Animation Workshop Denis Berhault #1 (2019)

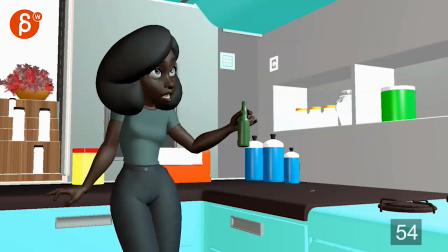[3:38]
because the only concern i have is that once she turns and gets into this when you scrub yes there is movement but it's also kind of it she's kind of locked
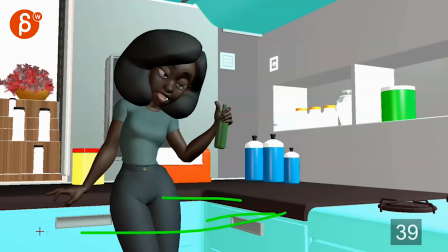[3:46]
into that not that i won't do some crazy things where she walks left and right but i wonder if that could be
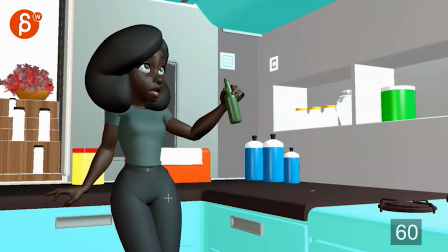[3:51]
an interesting just a little bit of an add-on of blah blah blah because she looks up and she has all those cool moves what if you
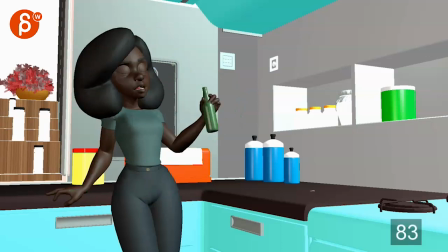[3:58]
can accentuate this a bit more with the body going up as well and then and then if a bit of a more of a plop down
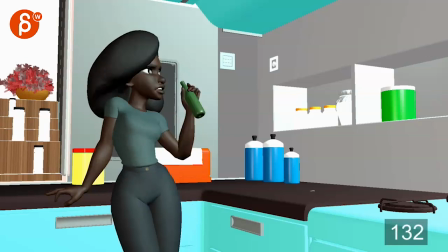[4:04]
okay done i did my part and i wonder even if when she
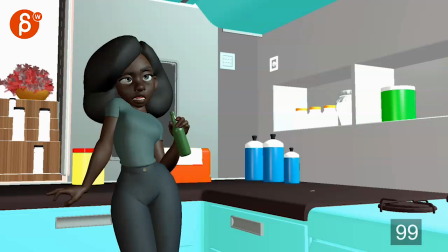[4:08]
plops down imagine so she goes like this
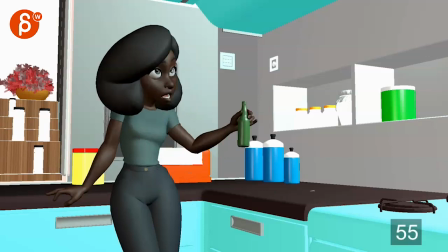[4:13]
and maybe you might have to lean her forward a bit more or move that body over so that when you go blah blah blah again she is maybe not angled so much maybe
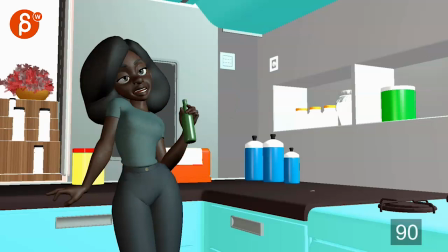[4:22]
she's just angled a bit less and goes up with the body so when she plops down imagine she is she is maybe you know 25 less of this meaning the shoulder is a bit lower she's not so leaning over just a bit less so that
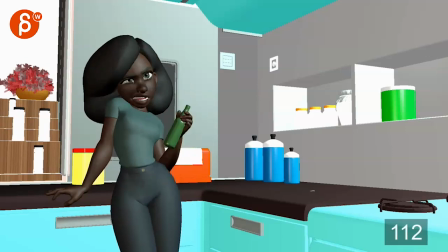[4:44]
so during either done or i did my part during this it's her final final settle into this pose uh and my my thought process is that she
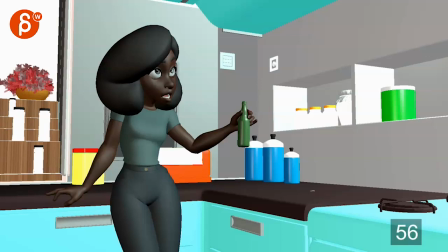[4:55]
goes around says all this right goes up and when she plops down like
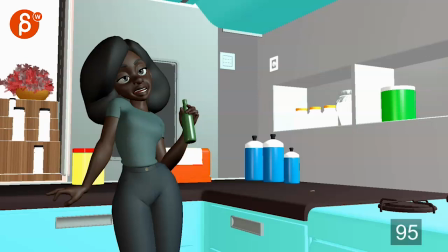[5:02]
okay she's she's still talking that person she's still invested only when she goes done or potentially even afterwards during this she really disconnects and you can see that by her looking at the bottle and drinking
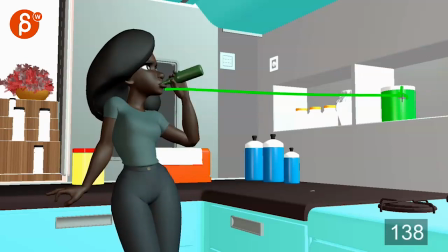[5:15]
which i'm not really looking ball but she's done where she she is not holding eye contact and she starts drinking i wonder if this could be the moment to really
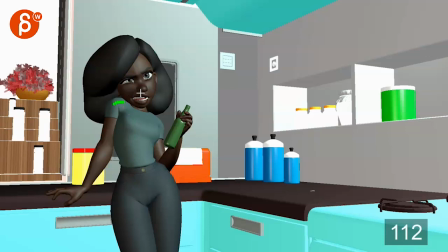[5:23]
get into this pose and again i'm only talking about you know lowering this a little bit the head maybe a bit less and just lessening this pose by maybe 20-25 percent to then get into this last pose during this section here to really finish that just looking for some subtle changes in
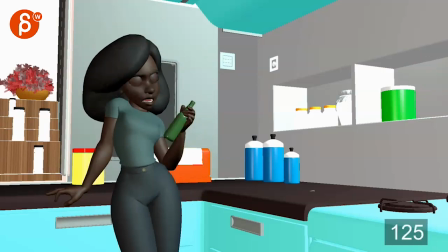[5:40]
the body to kind of accentuate the mood but not going overboard and adding too much movement but also trying to get out of bam once you're here again it's just and especially once she has that shoulder up here i mean it's kind of it and i feel like we could push even in
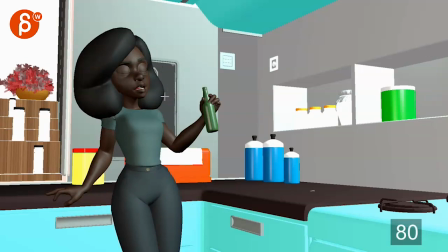[5:57]
subtle ways the emotional state and how much it connects with that character she's talking to just a bit more.
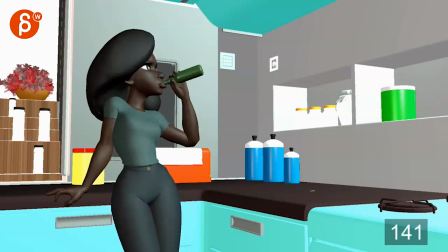[6:04]
But obviously, it's totally up to you. We can have a little bit of discussion about that in the email if you want to.
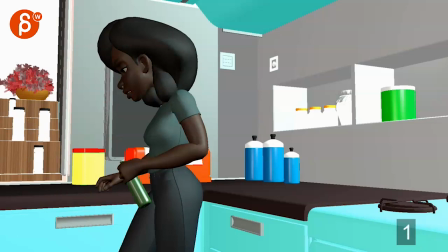[6:10]
But that is it from me at the moment. Thank you. All right. There's an email. You can sign up. You can start whenever you want. You can submit whenever you want. You get 16 submissions. Either way, a like and subscribe would be awesome. All right. Thank you.